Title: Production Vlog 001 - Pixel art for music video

So here's some art. I'm going to be doing these like weekly production vlogs. Hi, Cal from the future here.
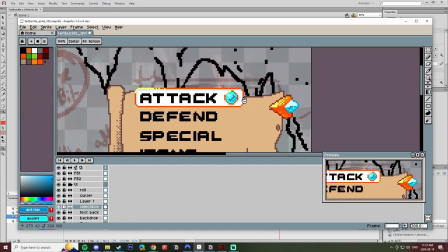(0:05)
Let's talk about this production vlog.
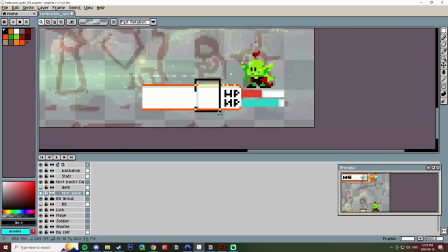(0:07)
So here I am already kind of ass deep in the user interface, the menu that you go through to like make them attack, seemingly use their items, use their specials, just because I'm a little bit more familiar with that.
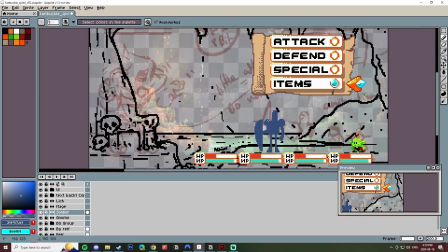(0:15)
It's a little bit less guesswork, and I could just have fun with it and try out this new app that I haven't used before. This app that I'm currently using on screen is called A Sprite.
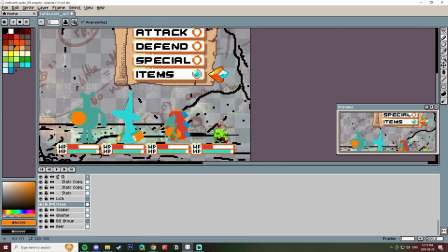(0:21)
I think it's a pretty like industry standard for 8-bit art creation. I haven't used it before, so it's been a learning curve.
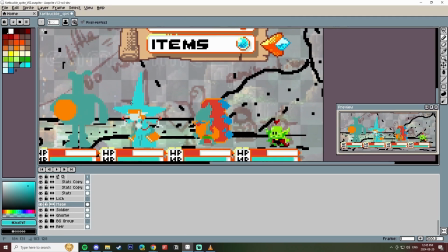(0:26)
While working on this, I've been going through like a lot of tutorials, so it's been kind of slow going. Just character designing basically these four characters, as well as eventually getting into the background design and whatnot.
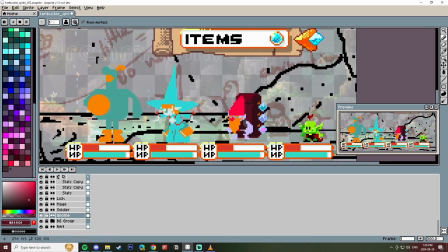(0:34)
So I have a rough background in there just so that I have a color palette to work with. You know, having no background isn't helpful.
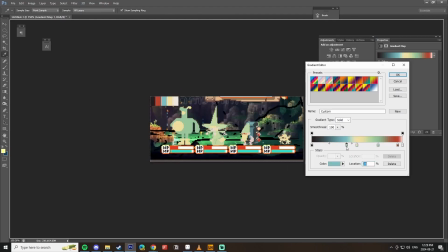(0:39)
What they look like in a certain background. So if you have a black background or a non-background, that's not really helpful. There's nothing to work with there.
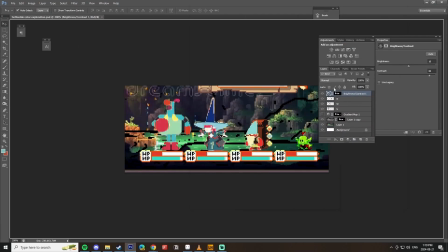(0:43)
I have this temp background of this really good artist that I don't know, but it's not mine, in the background, doing what's called a gradient map to try on different color palettes that I got from coolers.
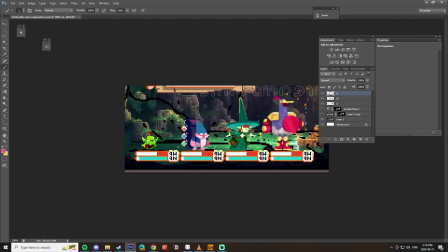(0:51)
Felt how you think. Found a bunch of color palettes that I liked, and I just try them on, and I just mix and match them as, you know, whatever looks good, whatever I find interesting for different characters.
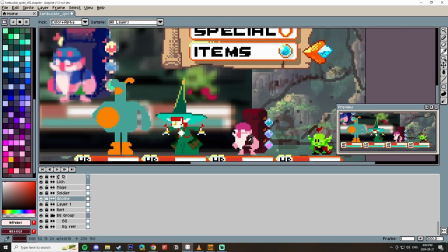(0:58)
As I'm doing the color picking, you know, things come to mind, like, wouldn't it be a good idea if this, wouldn't it be a good idea if that? So what was originally a wizard character has turned a gun-slinging witch,
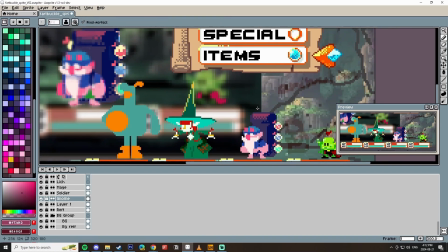(1:05)
and what was originally going to be a gnome character is now inventory holder bombardier of sorts.
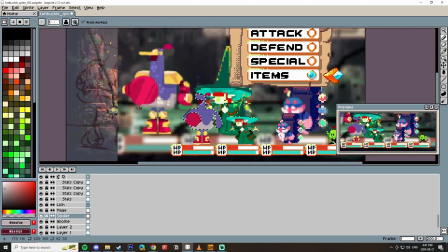(1:09)
And here I am just going in and finalizing the soldier character as I made him in Photoshop, but now I have to, like, make that work in 8-bit, right? The things that work in Photoshop with its, like, half pixels don't really work in A-Sprite.
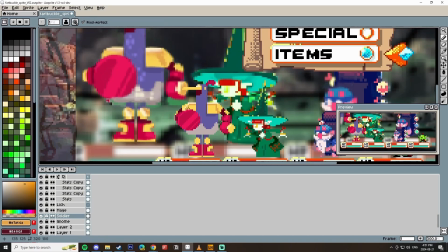(1:21)
I mean, I could do a half pixel with like half opacity of the color and whatnot, but I'm again just like unfamiliar, and I don't think I want to go for that look. I want this really 8-bit look here, so I'm having to find what works, what doesn't work according to my rough that I did in Photoshop.
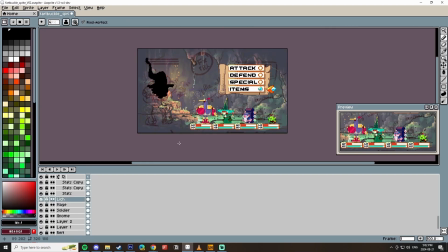(1:34)
And now I'm going into this character that I've named the Lich. So as such, he ends up being very like undead themed in his color and his design, but very little was known and designed about him from the storyboard, and I'm using this initial scene and this 8-bit to figure out who these characters are for the sake of fleshing them out later.
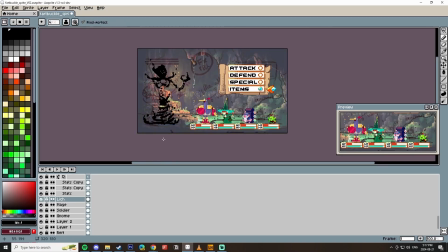(1:52)
They will not be 8-bit for most of the music video, actually. This process really is good for character design.
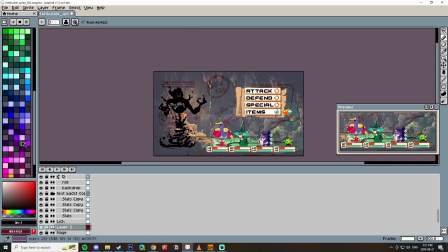(1:57)
The 8-bit design process is like really strong and forces you to lean into character strengths,
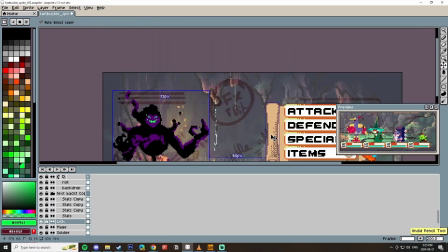(2:02)
character shapes, character colors, to make them very identifiable for whatever you're working on, whatever the process.
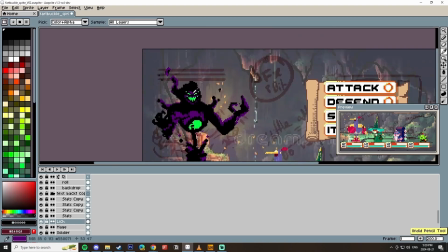(2:07)
Here I'm roughing out a bit more of the background. I realize like if I'm gonna have a black character, like full black,
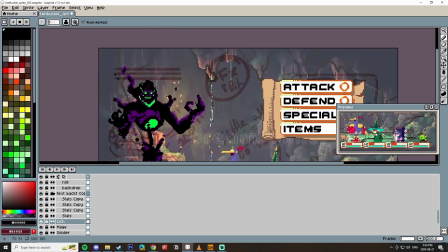(2:11)
then they're not gonna stand out too much in a cave. So I'm either gonna need to give him an outline or have the background be less color.
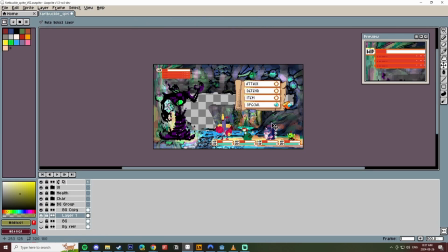(2:19)
So here I'm finally getting into actually cleaning up the background.
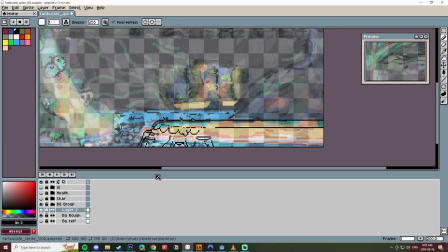(2:22)
I love the way this turned out, but this was a learning process for sure, where I had to figure out what works in pixel art and doesn't necessarily work in background design.
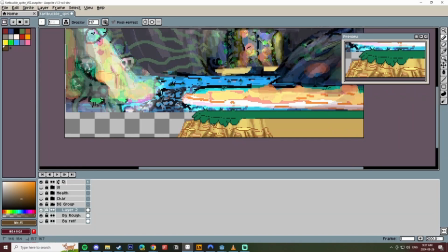(2:30)
It's much less forgiving, and it's kind of, you want to aim for more high high contrast, right?
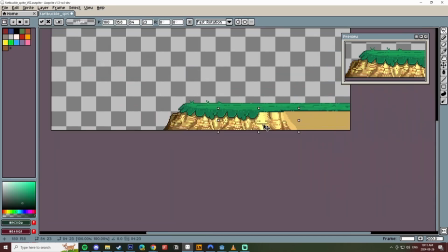(2:35)
If there's just a slight color difference, that's not going to get noticed, and so it's ultimately pointless. So again, I think the 8-bit pixel art methodology makes you a really strong artist for a lot of reasons.
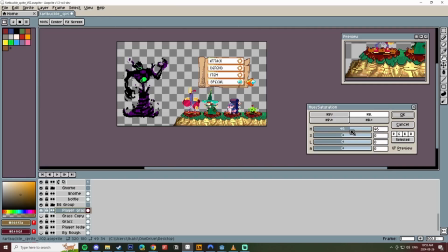(2:44)
It makes you, like, don't do things that aren't going to get noticed, because what is really the point there? And so all the pixel art limitations, you might say, are actually really useful.
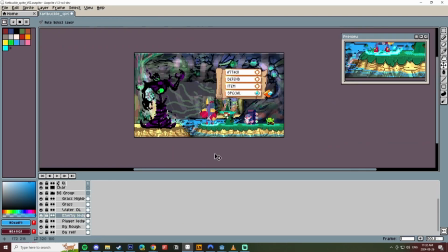(2:53)
They weed out the weak aspects of you, where it's like, I'm just wasting time on this slight color variation.
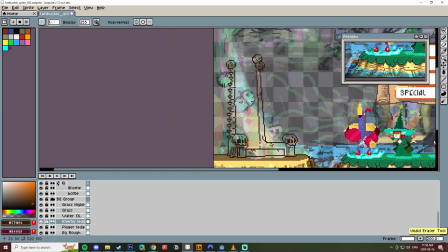(2:58)
I'm just wasting time on this thing that isn't noticed. Oh, I can't tell that what they're standing on. I can't tell the planes that they're on, all of these things.
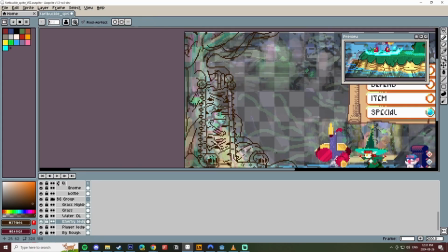(3:03)
So it just makes you a stronger artist, I feel like, by forcing you to make things be more in the light, be more noticeable.
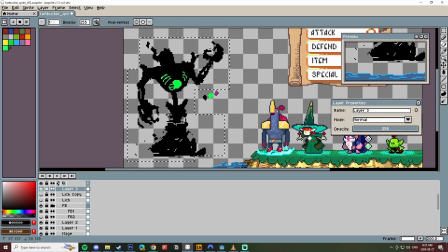(3:11)
So it's like a trial through adversity situation. You'll see I ended up changing the soldier character a lot more.
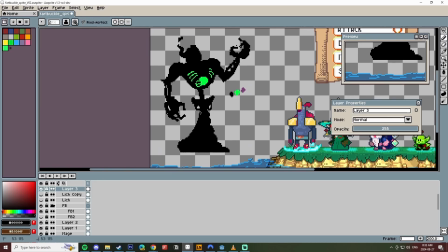(3:18)
Now you can actually see both of his arms, which I like a lot more. The shield is on his back, and I gave all of them an outline, something I was trying to avoid, actually.
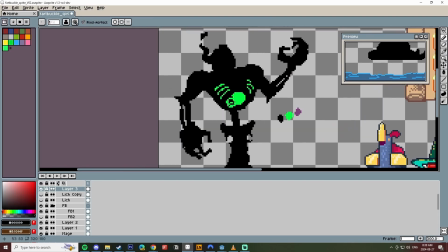(3:24)
I wanted them to be very minimalistic in their pixel use, and so the outline felt indulgent,
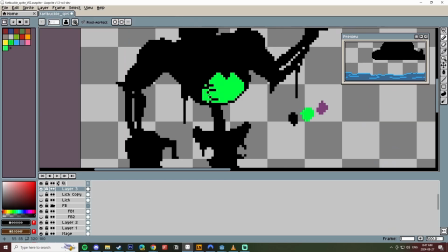(3:29)
but having them stick out of the background was just incredibly useful. And also it makes different aspects of them be more apparent, stick out.
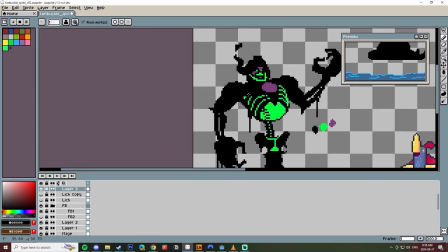(3:37)
So the shoulder pads that he has were kind of like fading into like the rest of his body and whatnot. Having an outline means I can go, this is definitively their head, this is definitively like where their arms are at,
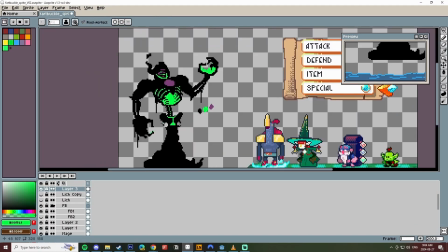(3:45)
and so their animation should be easier to move to the future. These need to get animated, and having an outline is just hugely useful in my working process, right?
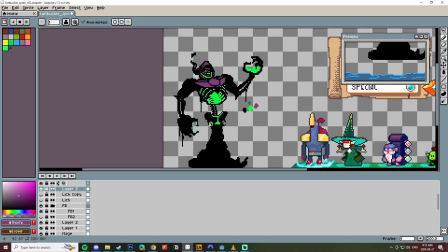(3:51)
I have a history in 2D animation. Figuring out the Lich a lot more, I have this kind of like inner glow to exemplify different parts of him,
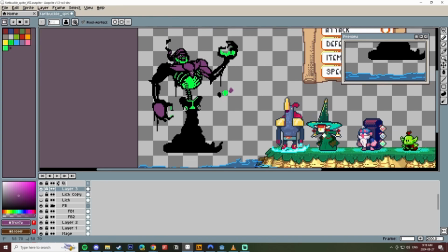(3:58)
so you can tell the difference between one side of his hand and the other side of his hand. And then ultimately he's kind of purple with black edging,
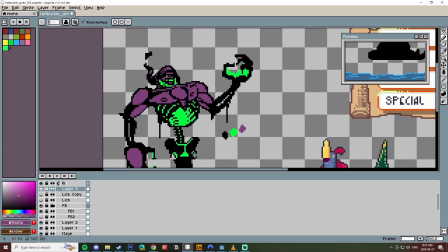(4:03)
but you gotta use all that strategically.